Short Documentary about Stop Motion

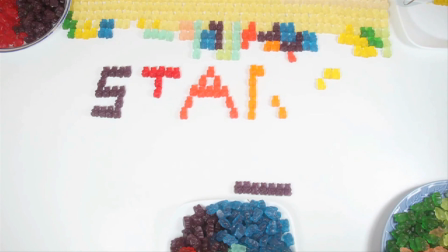During the last years, the so-called stop motion became even more famous.
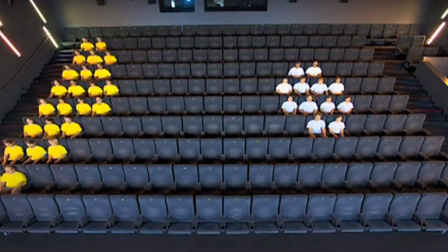So much that people fascinated by it started to upload onto the web their own homemade videos realized through this technique.
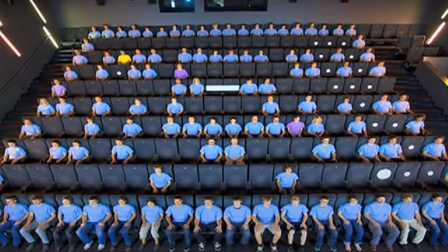But what exactly is stop motion?
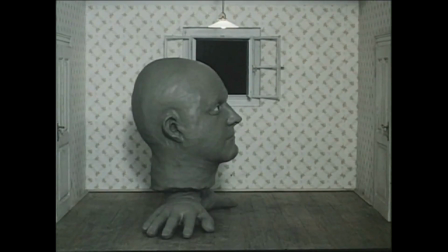Well, stop motion is an animation technique to make a physically manipulated object appear to move on its own.
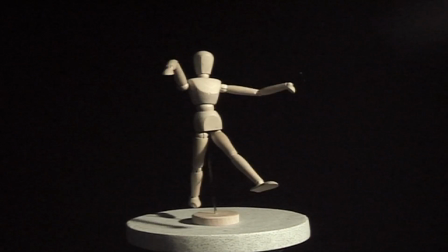The object is moved in small increments between individually photographed frames,
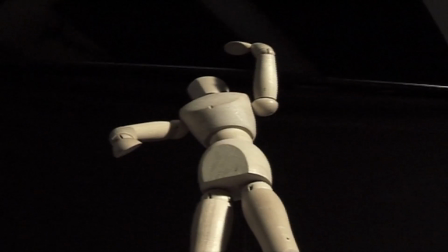creating the illusion of movement, when the series of frames is played as a continuous sequence.
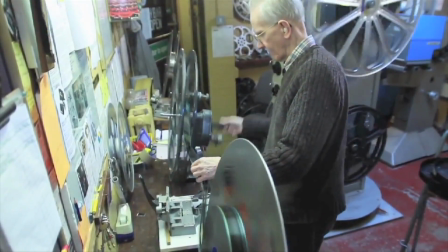It appeared during the last years of the 19th century using the law of traditional cinema, which is the constant reproduction of single frames.
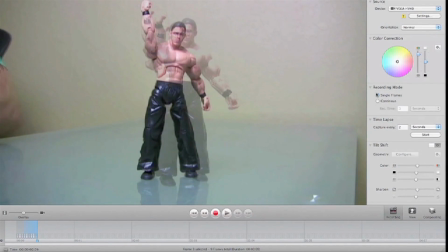During the years, new methods to improve the final result,
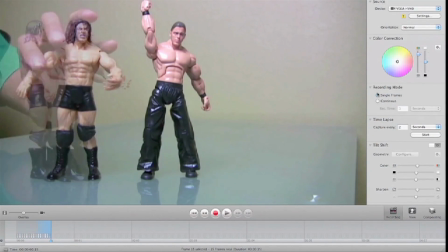such as software that show in real time the movement done, have been developed, but the technique itself never changed. It is a language through images, where often is crucial the meaning that an object represents.
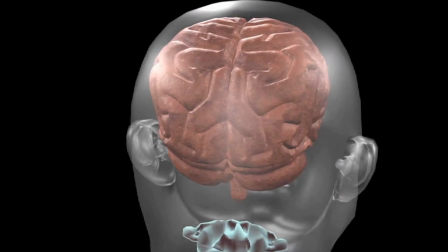The psychological relation between object and its significance lead the audience into something more than a mere animation.
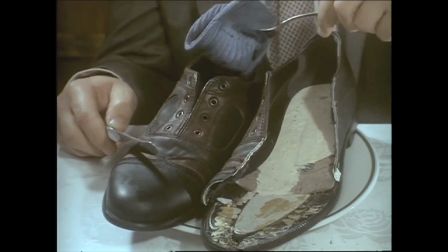For example, in a work of Czech animator Jan Svankmajer,
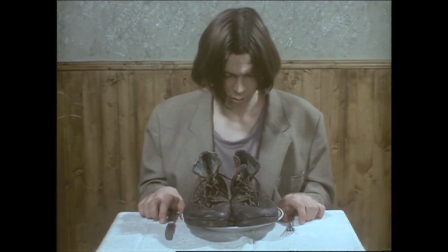a person who eats a shoe can represent a denunciation to the unfair rationalization of food affected by the Communist Party in his mother country.
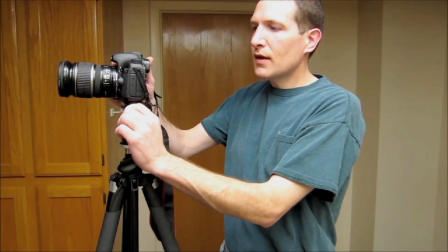By itself, stop motion doesn't require specific technical skills. It is sufficient a camera and its basic knowledge.
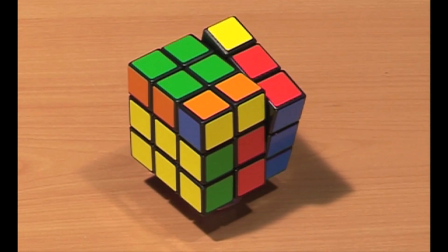What make the final result interesting are the creativity, the patience, and the vision of movement of something that in reality could not exist.
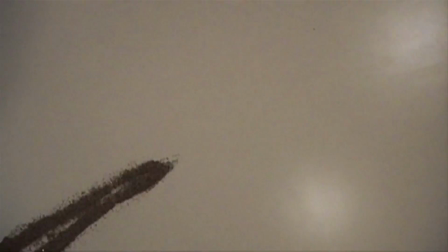It is therefore based on the fantasy and innovation of animation.
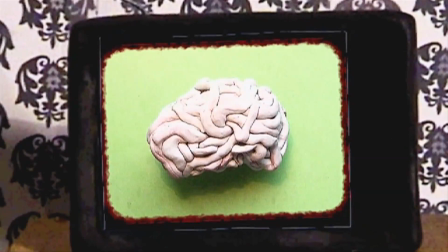Today, there are different kinds of stop motion, which have been developed through the years, and which name recalls its own method of realization.
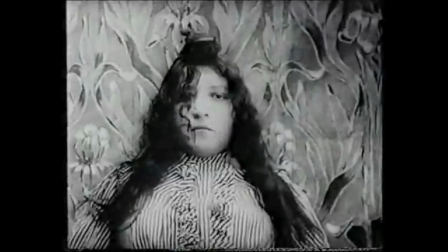One of the first pioneers of stop motion was Segundo de Chamon, who realized in 1908 The Electric Hotel.
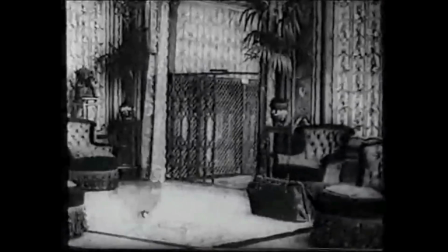The Spanish animator used mainly a technique called pixelation, obtaining a stunning result for those years.
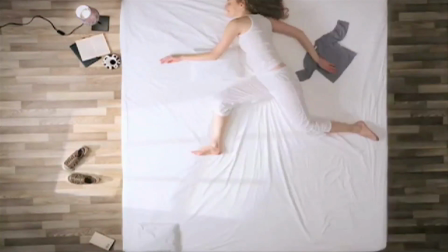Pixelation is a stop-motion technique where live actors are used as a frame-by-frame subject in an animated film
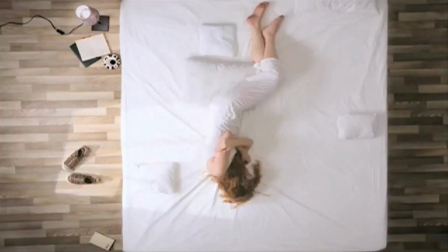by repeatedly posing while one or more frame is taken and changing pose slightly before the next frame or frames.
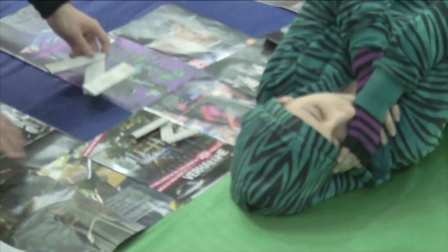The actor becomes a kind of living stop-motion puppet.
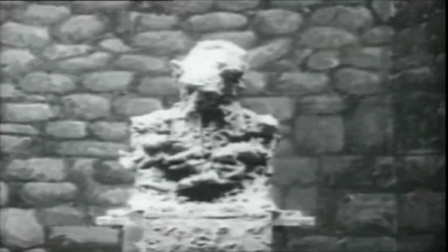It is noticeable how stop-motion has soon been used for surreal and horror genres since its unnatural movement.
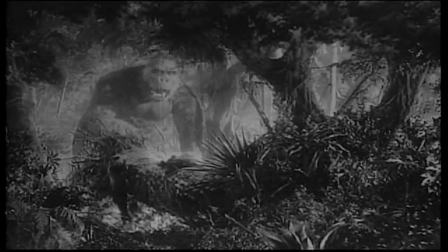In 1933, it was used in one of the most famous and shocking films of that time, King Kong.
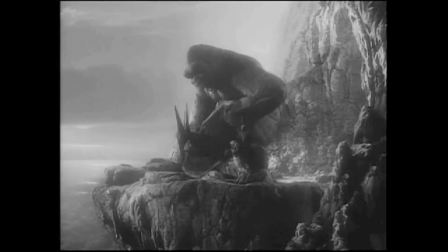Using the puppet animation, the big gorilla took movement, terrifying thousands of spectators.
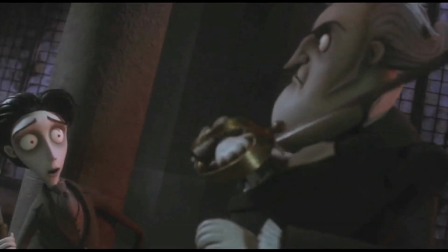Puppet animation typically involves puppet figures interacting with each other in a constructed environment.
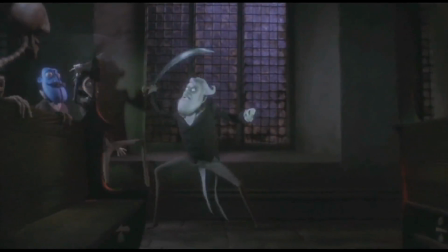The puppets generally have an armature inside of them to keep them still and steady, as well as constraining them to move at particular joints.
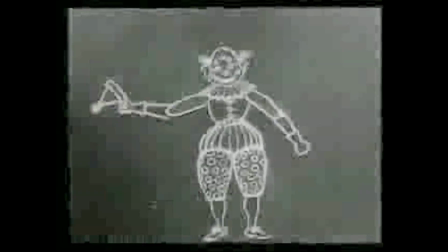One of the first examples of graphic stop motion was given by Stuart Blackton in 1906.
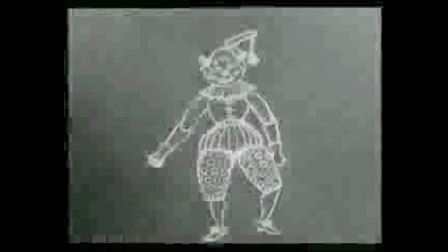In this case, the animator used a blackboard, drawing frame by frame the movements of the characters.
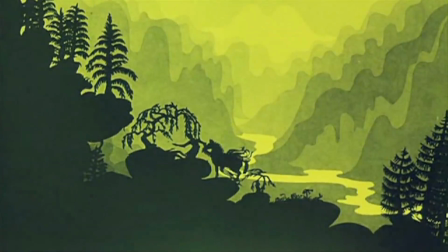Later, in 1926, the German animator Lotte Reiniger produced an entire film of 65 minutes called The Adventure of Prince Ahmed, with the so-called silhouette technique. Silhouette stop motion is set on a backlit worktop, usually colored,
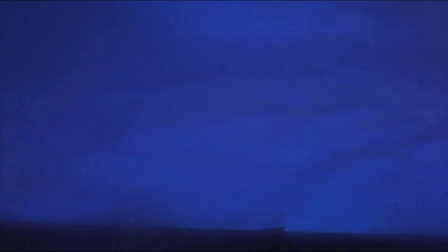allowing to see the scene through the silhouette of the cutout images, even moved frame by frame.
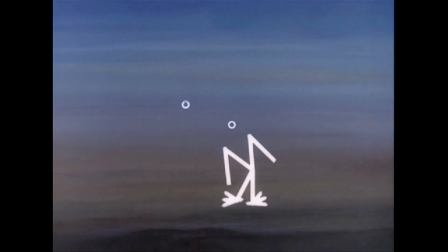It was La Merle in 1958 that the animator Norman McLaren realized the first stop motion related to the soundtrack.
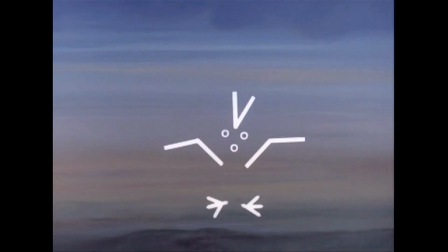Using the cutout technique, each musical note marks a movement of the dancer Blackbird.
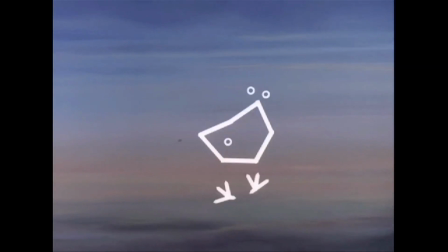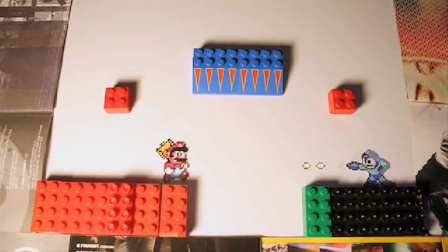Cutout animation is a technique formed by moving two-dimensional cutout images laid on different levels.
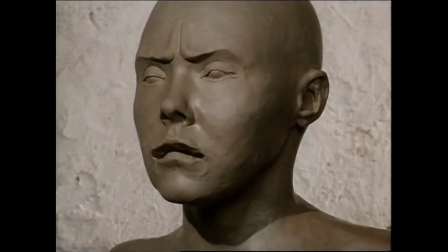From the 60s, the Czech director Jan Svankmajer introduced a deep surreal print inside his animations.